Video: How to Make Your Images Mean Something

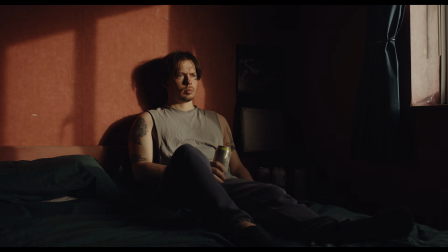[4:10]
It can carry through to different points of our character's life as he undergoes the stages of dependence and addiction,
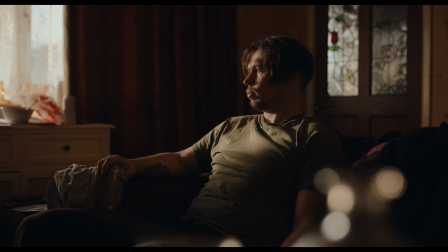[4:18]
tying these key moments together, both literally and metaphorically,
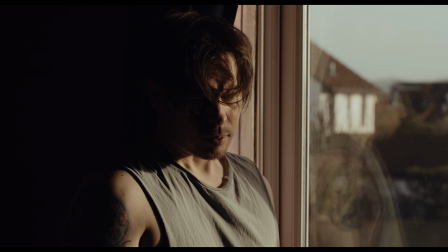[4:23]
showing our character's drinking nostalgia, but also a pattern for us to recognize.
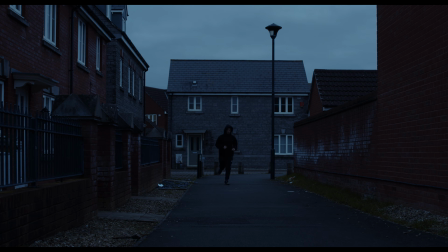[4:30]
We could still use cooler lighting to represent a different aspect of the story, like when showing the recovery.
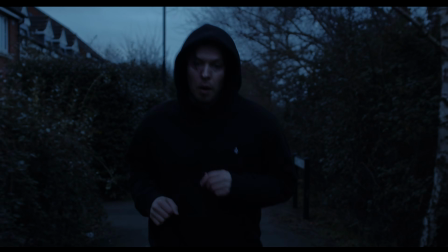[4:37]
If it's a tough time for our character, this might better reflect his mindset and the struggle to overcome.
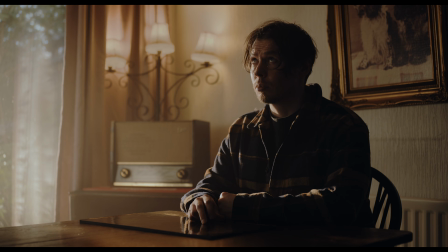[4:45]
Once we get to our final scene, the visual language we've developed for the addiction returns and indicates what's likely going to happen as soon as we see the image.
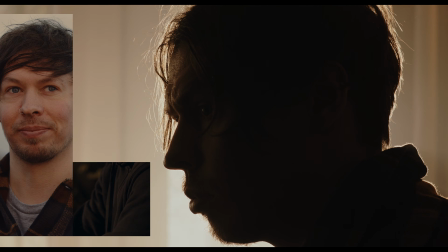[4:56]
The sunset has functioned as a literal way to light these scenes and to pick up on a pattern,
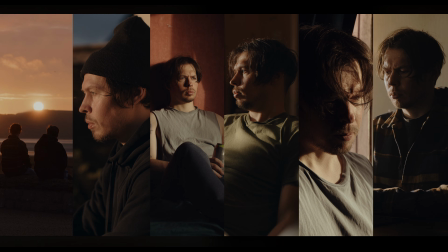[5:02]
while at the same time, we've been experiencing our characters drinking nostalgia in a more metaphorical sense.
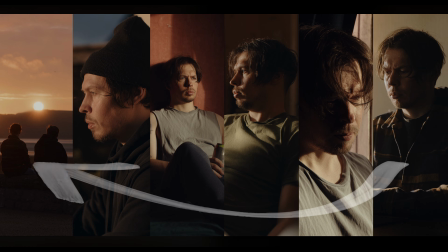[5:09]
It all links back to a particular time in his life. And you may have noticed something else.
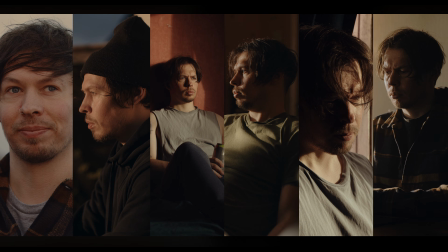[5:17]
The sunlight throughout these scenes gradually gets brighter,
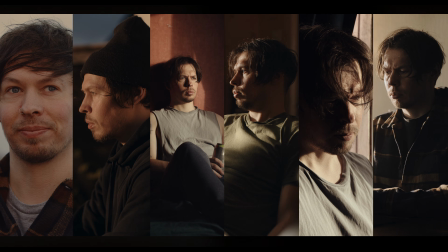[5:21]
harder, less saturated, and moves further around the face, casting more shadow.
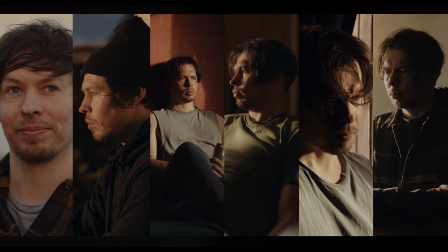[5:29]
This could be a subtle way to show the progression of our character's addiction.
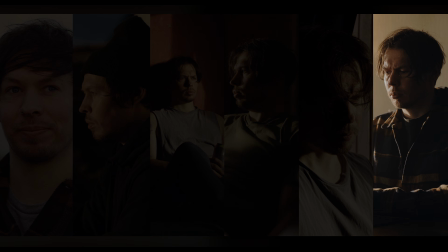[5:34]
It also tells us that the setback in the final scene may not be a small one, even if our character has put the effort into recovery. We haven't returned to square one.
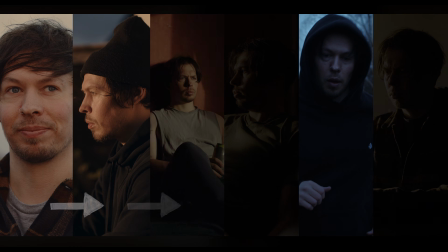[5:47]
Instead, the pattern of light or addiction is still progressing.
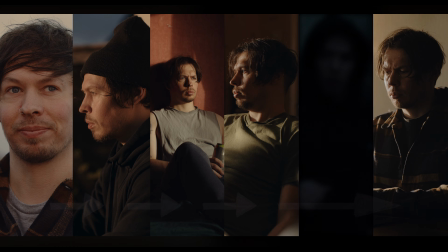[5:52]
This might not bode well for our character, and it's something our audience may pick up on, consciously or subconsciously.
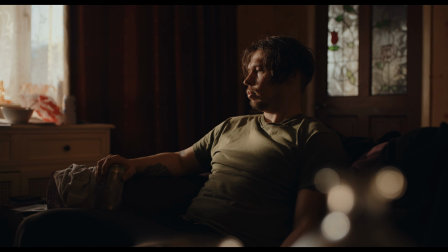[6:00]
Either way, the visual language of lighting we've developed remains coherent to the story and forms part of the whole.
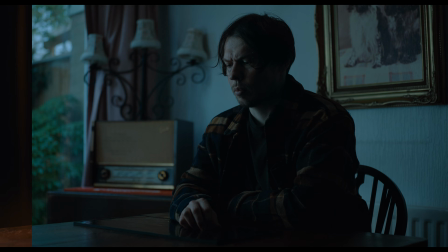[6:09]
And that's not to say we can't use either of the other options, even in tandem with the earlier sunlit scenes. What matters is intent, how we feel the story needs to be told visually, and whether that's through careful analysis,
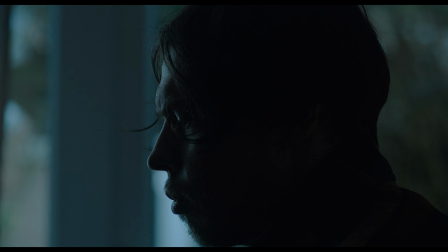[6:27]
intuition, or a mix of both. Lighting can help us do this, and it's one of the main reasons we might light an image.
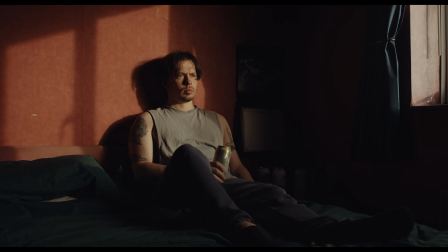[6:37]
So how do we light our shots?
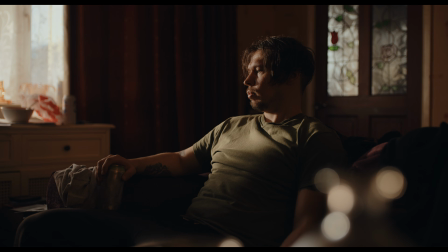[6:40]
We utilised natural sunlight for most of them, but used our own lighting for this shot, and the final shot,
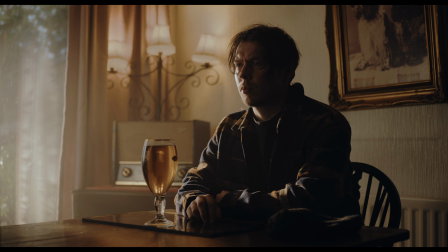[6:47]
without which we couldn't have carried across our visual language,
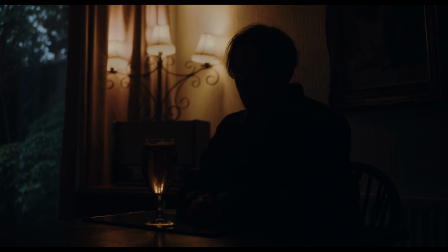[6:51]
since the sun wasn't shining through the location's windows in the way we needed.
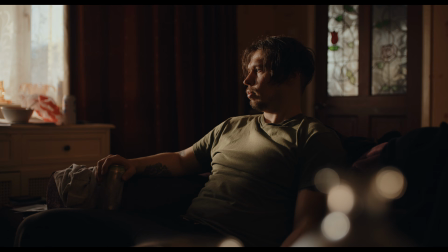[6:57]
We needed fairly powerful lighting for both setups to replicate sunlight.
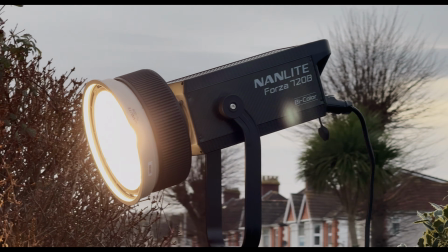[7:02]
Here, we used the Forza 720B FL20G Fresnel lens attached,
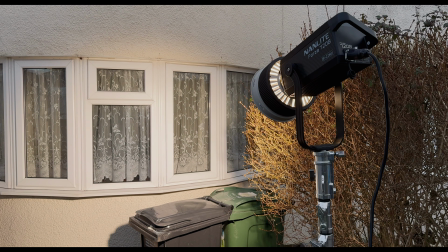[7:07]
directing a beam of light into the room and onto our character,
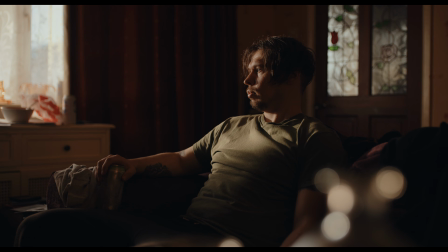[7:12]
making sure the sunlight hit his face in a way to carry on our lighting pattern throughout the sequence.
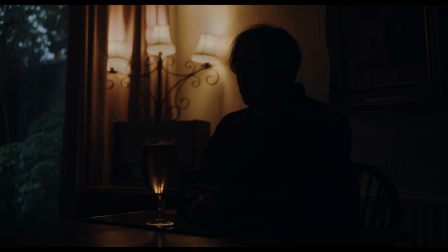[7:19]
To achieve our intended look in the final scene, we used a Nanlux
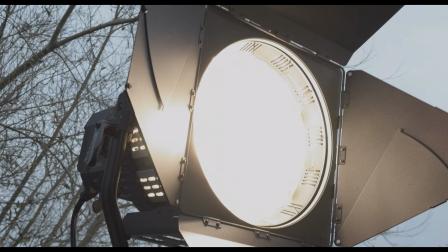[7:25]
1200B with its FL35 Fresnel lens, pushing our sunlight through the back window.
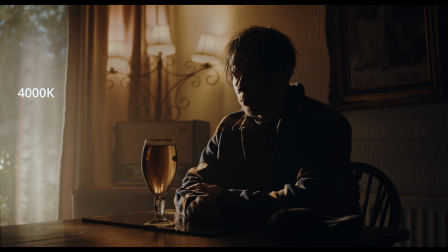[7:34]
This was set to around 4000 Kelvin for some slight warmth, but not too warm, to ensure our sun was cooler than the previous scenes.
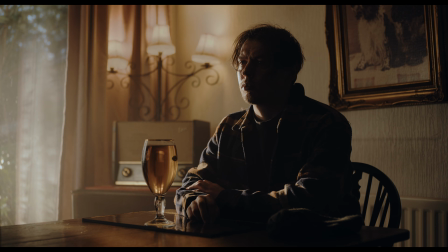[7:45]
Our second light added a little more detail to our background and some visibility to the face.
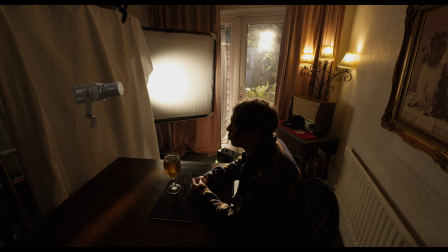[7:53]
This was a Forza 60C reflector dish attached, firing into a 4x4 frame of bleached muslin material.
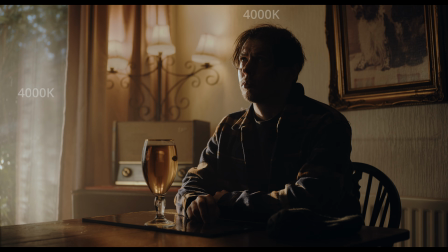[8:01]
This was set to a similar colour temperature as our sun. Our third light continues this subtle wrap around the face, giving us further detail.